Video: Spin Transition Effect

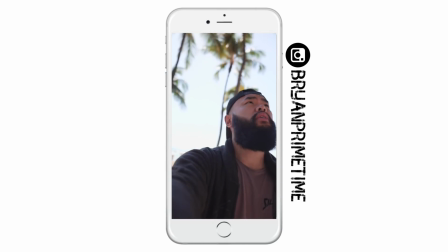A couple months ago, I released this video on Instagram stories where I spun around and went from winter to summer-like weather in Hawaii. And in today's episode, I'm going to show you guys how to do this super easy effect on Final Cut Pro 10.
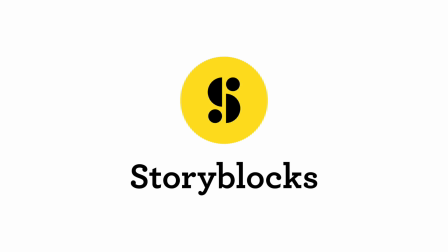And a special thanks to Storyblocks for sponsoring this video.
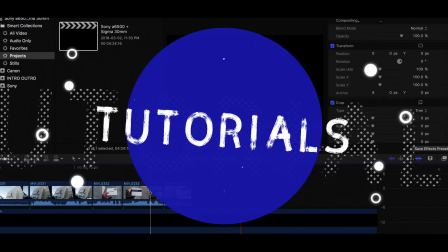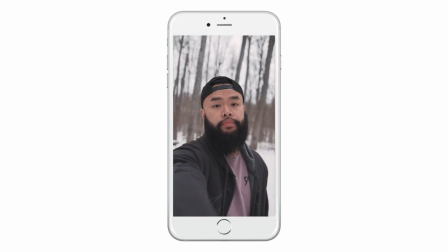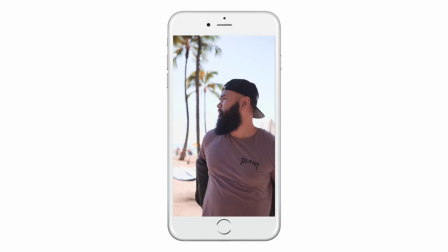You will need to shoot at two different locations. In the first scene, I shot it at a wooded park nearby during the winter.
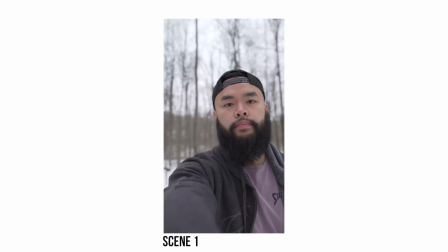I also shot it vertically so I can post it on Instagram stories. It's up to you if you want to do that or not.
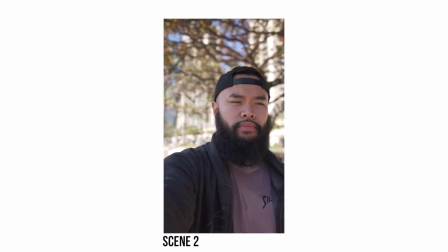This will work either way. The next scene I shot at the beach in Hawaii. In order to make this work, you need to shoot both scenes identically.
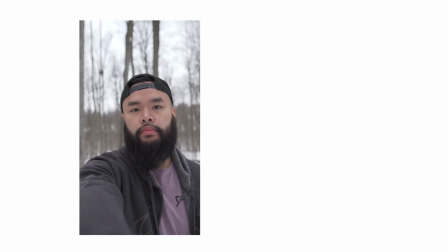I held the camera about arm's length and spun around a couple times in the first scene.
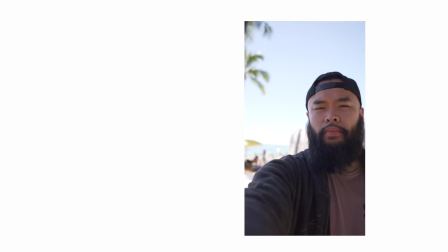I did the same thing in the second one, but since I was ending it off with that scene, I made it seem like I left the camera floating.
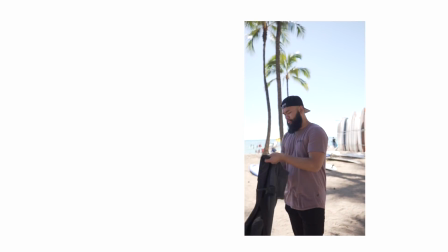I had Mills crouch down while I was doing this, and then come up and take the camera from me when I was done spinning.
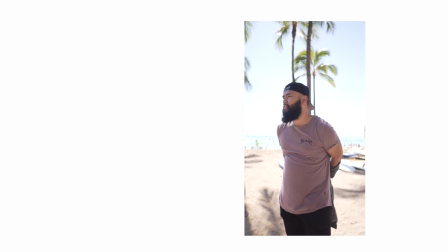You don't have to end it this way, but I thought it made the effect stand out a bit more. Now that you have your footage, launch Final Cut Pro and load your clips.
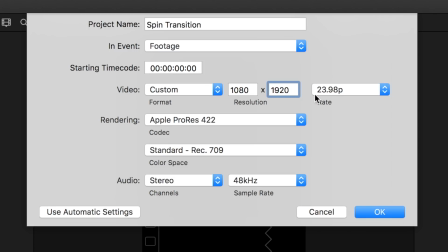First, create a new project. If you are posting it on IG, then you'll want the video resolution to be 1080 by 1920.
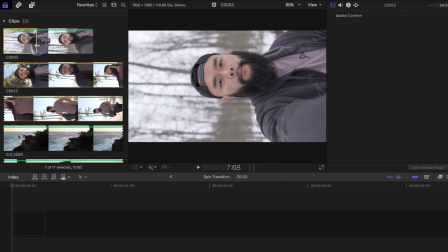If not, then use your regular 1920 by 1080 resolution. Place your beginning clip on the project timeline.
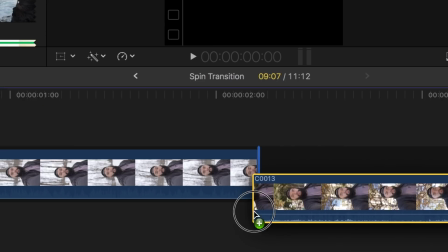Place the second clip just below it, towards the end.
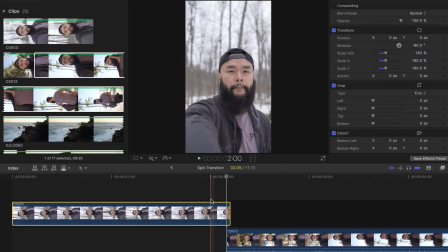Now you'll want to speed up the end of the first clip and the beginning of the second clip to make the transition more seamless.
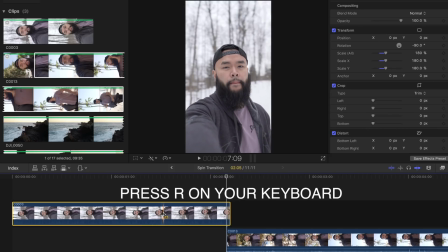You can do this by bringing up the range tool by pressing R on your keyboard. Select the chunk of the first clip you want to speed up.
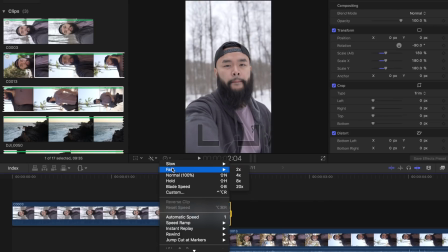Then click on the retiming options tool and select fast and the amount.
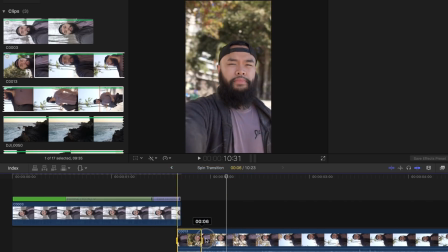I found that 4 to 8 times worked out best for my clips. Play around with it and see which one fits your footage better.
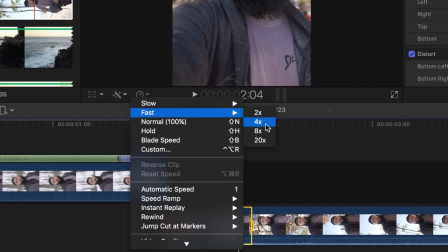Now do the same thing for the second clip. Now you'll want to try to position the subject in the same spot in both clips.
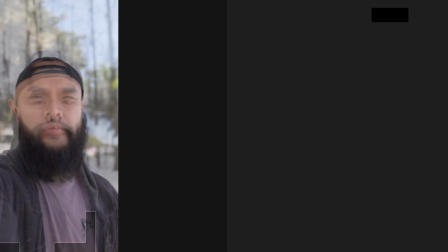Temporarily change the opacity of the top clip to about 40%. Choose either the top or bottom clip and then select the Transforms tab.
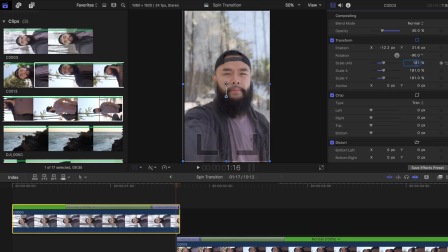Resize that clip so that the face is aligned with the other one. It doesn't have to be perfect, but try to get as close to it as possible.
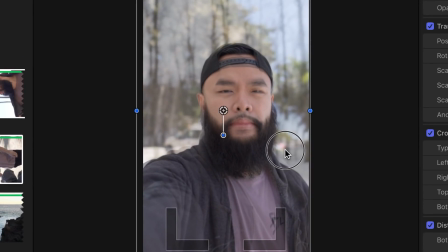You don't want to resize it too much as well, or else it'll start to look grainy and you'll lose a lot of what you shot since you're cropping it.
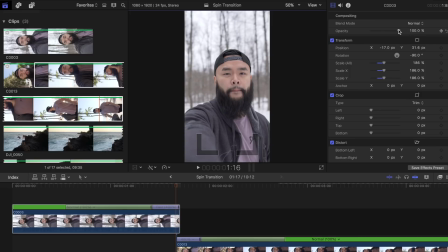Change the opacity back to 100% on the top clip. Then move the second clip beside the first one.
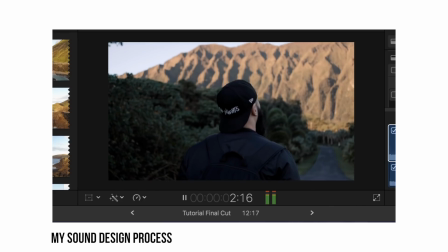Now adding sound effects to these will definitely enhance the overall look. I made a couple of videos before on how important sound design is,
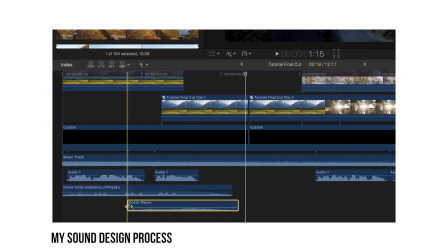so make sure to check it out so that you learn more about my sound design process and how important it is to the overall look of your videos.
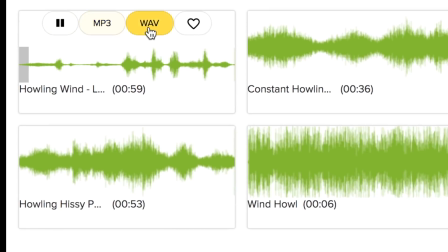For the first part, I added in sounds of howling wind. It gives it that snowy winter feel.
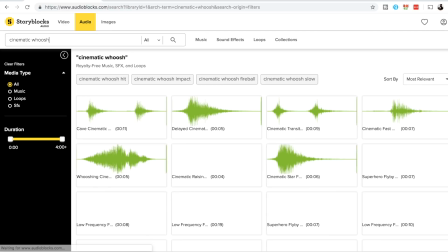I added in a cinematic swoosh transition when the clip changes as well.
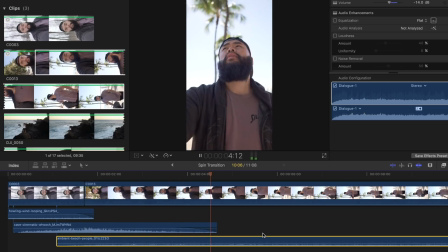Then for the second clip, I faded in ambient beach sounds with people talking in the background, and also sounds of seagulls flying around.
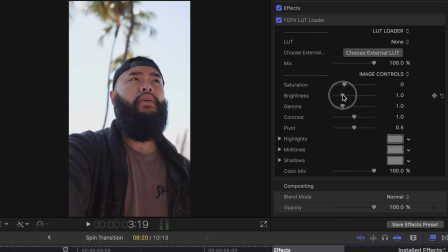Now color grade it or add it in your LUTs and you are good to go.
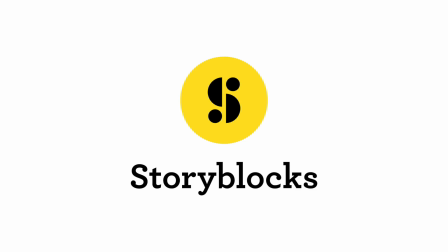And thank you again to Storyblocks for sponsoring this tutorial.
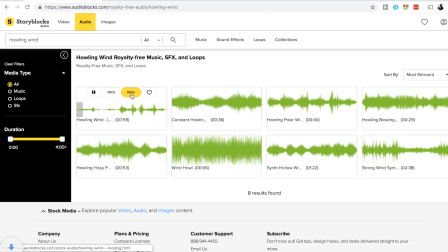Storyblocks Audio is where I get most of my sound effects from the howling winds in the beginning scene to the seagull sounds.
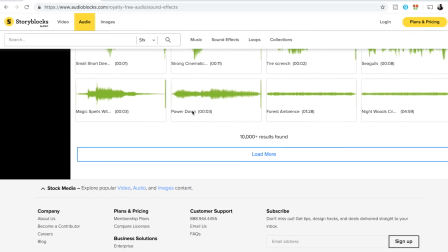Everything that I used in this video was from Storyblocks Audio. They have thousands of sound effects to choose from, so I'm pretty sure you'll find something for your video projects. So if you guys are interested in trying it out, make sure to click on the link in the description down below.